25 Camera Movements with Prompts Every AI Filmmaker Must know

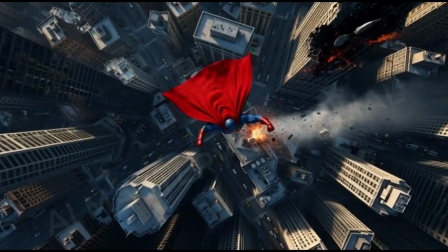[4:07]
It captures the character from top while revealing it. So the next one here you are watching is called comic hyper zoom.
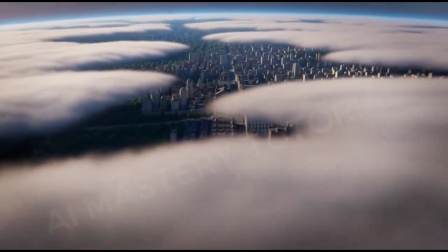[4:15]
This is where a camera is styled to move where the shot rapidly zooms across massive distance.
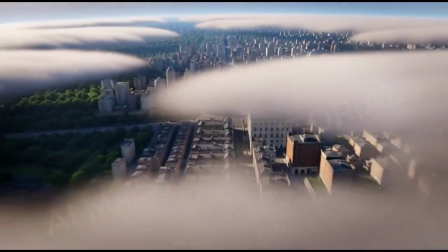[4:24]
Let's say from a tiny distance, from a tiny detail to a vast environment.
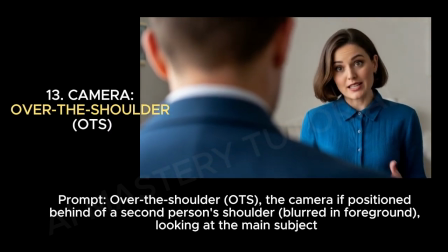[4:29]
Next, we have over the shoulder, OTS. As you can see now, they are having discussion, but the other person is backing the other person.
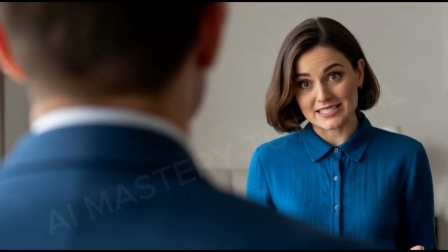[4:38]
Now, the camera is viewing the main character from the shoulder of the opponent.
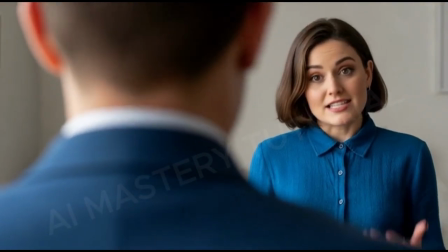[4:43] To a decision. I think we need to consider all our options carefully before making a decision. Next, we have extreme micro zoom.
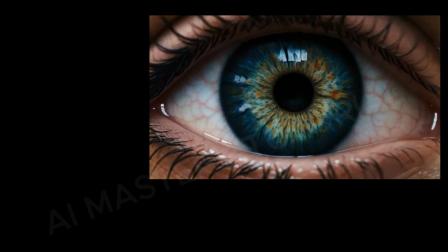[4:53]
Extreme micro zoom is a camera move that zooms into an ultra tiny detail until it fits the frame,
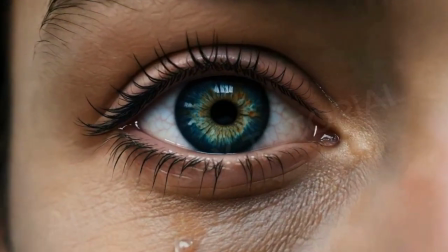[5:02]
revealing textures or word visible to the naked eyes for dramatic emphasis.
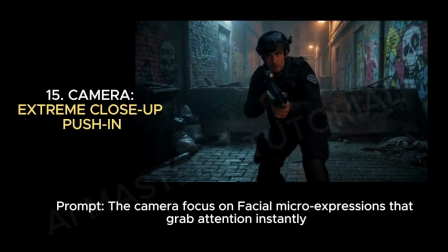[5:11]
Next is extreme close-up push-in.
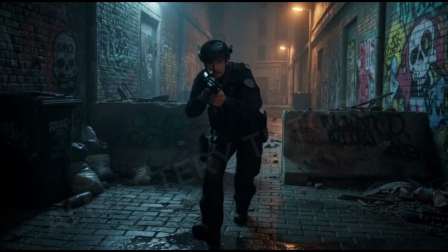[5:14]
Here, the camera focuses on facial micro expressions that grab attention instantly.
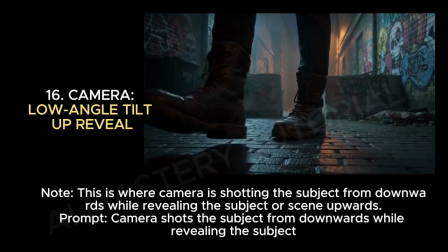[5:22]
Now we have low angle tilt up review.
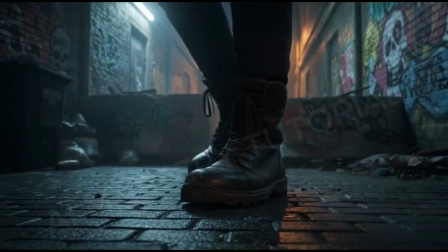[5:26]
This is where camera is shooting the subject from downwards, just as you can see, while it reveals the subject.
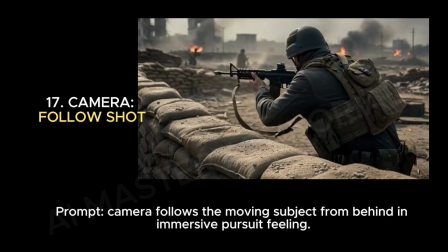[5:35]
Next is follow shoot.
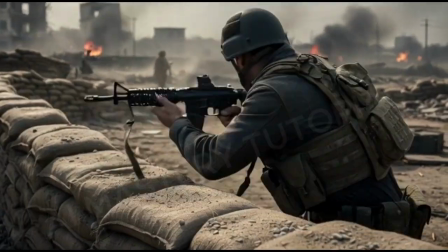[5:38]
On follow shoot, the camera follows the subject from behind in immersive pursuit feeling.
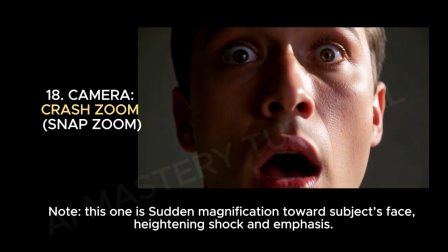[5:47]
Crash zoom or snap zoom.
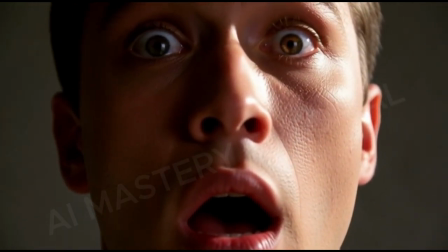[5:51]
This is a sudden magnification towards subject's face, highlighting shock or emphasis.
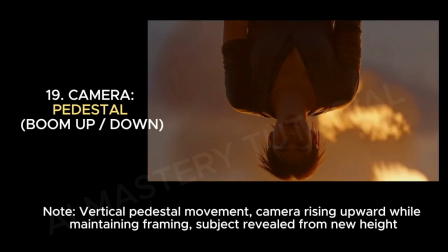[5:58]
The next we have pedestal, also known as boom up or boom down.
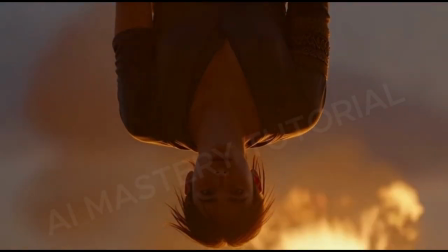[6:04]
Here you can see the camera vertical. This is vertical camera pedestal.
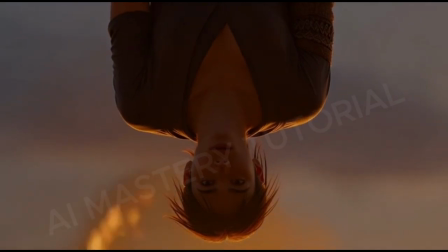[6:10]
Camera rising from upwards while maintaining the frame.
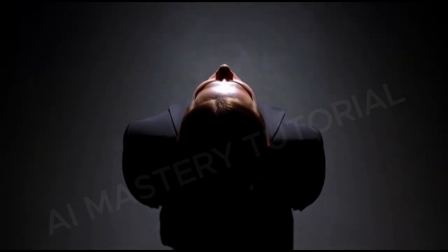[6:14]
The same thing as this one, the camera is rising from downwards while revealing its height.
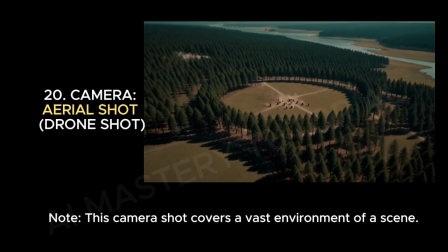[6:23]
This one is aerial shot, also known as drone shot.
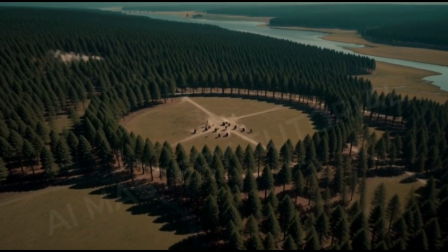[6:28]
This is a common camera shot that covers a vast environment of a scene.
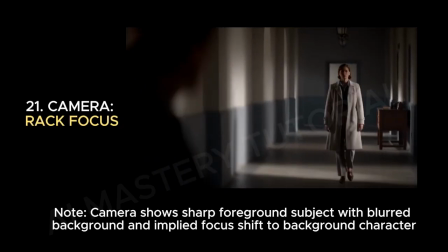[6:34]
Yeah, this is another one. This one is called rack focus. This is when the camera shows sharp foreground subjects while
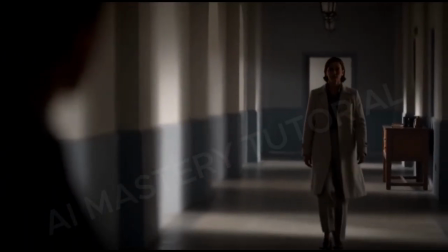[6:42]
blurred background and implied focus shifts to background character,
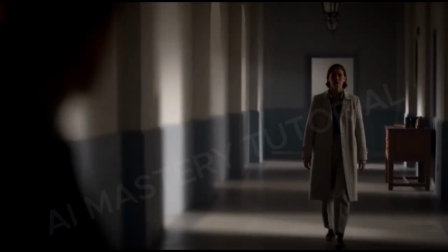[6:47]
just as you see it now. The first one started, then blur out to show the second character.
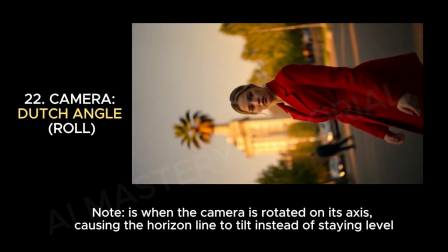[6:55]
Next, we have Dutch angle or roll.
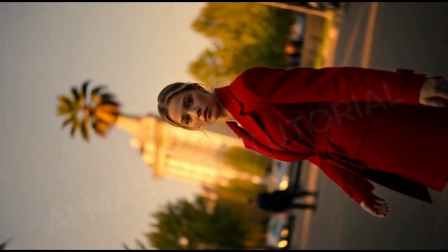[6:59]
This is when camera is rotated on its axis, causing the horizontal line to tilt instead of showing lines.
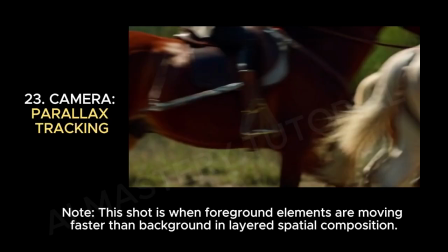[7:08]
Parallax tracking. As you can see on this video here now, the horses here are the foreground elements.
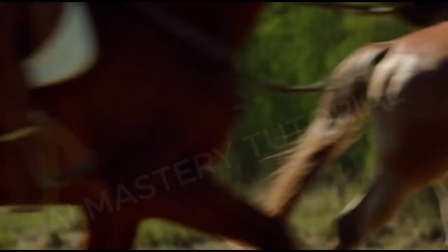[7:15]
They are moving faster than the main background itself, and if you watch very well, you see that they are moving, but the background is far away from them.
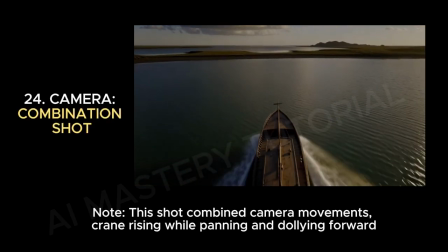[7:25]
Next is combination shot. And this shot combines camera movements.
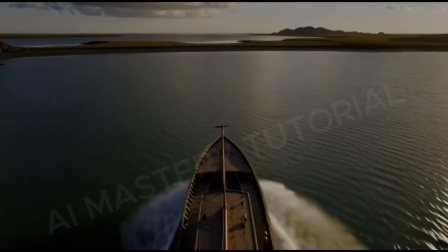[7:31]
It could be crane rising while panning or dollying forward.
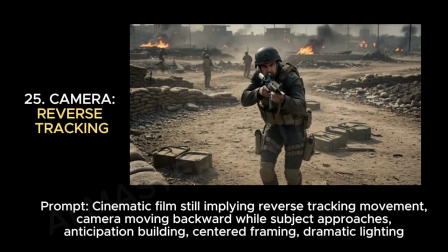[7:36]
Now, this one here is reverse tracking. This is simply when camera is moving backward while the subject is approaching.
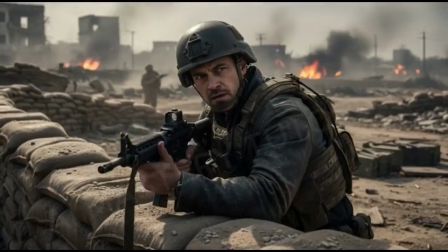[7:45]
Just as you can see the soldier is moving close to the camera, but yet the camera is still moving.
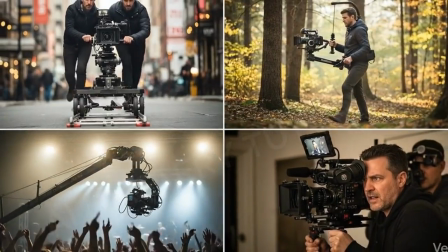[7:55]
Okay, this is all we can take for today.
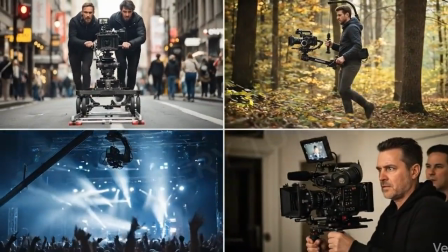[7:57]
So let me know in the comment section if you would like me to continue the part 2 of this tutorial, because there are a lot of them that we did not mention.
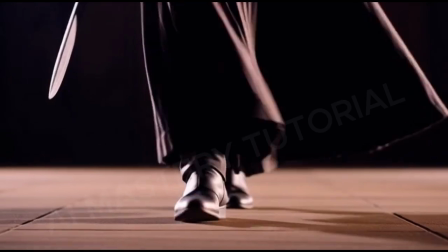[8:06]
There are too many of them that we did not mention. So let me know in the comment section, and don't forget to subscribe.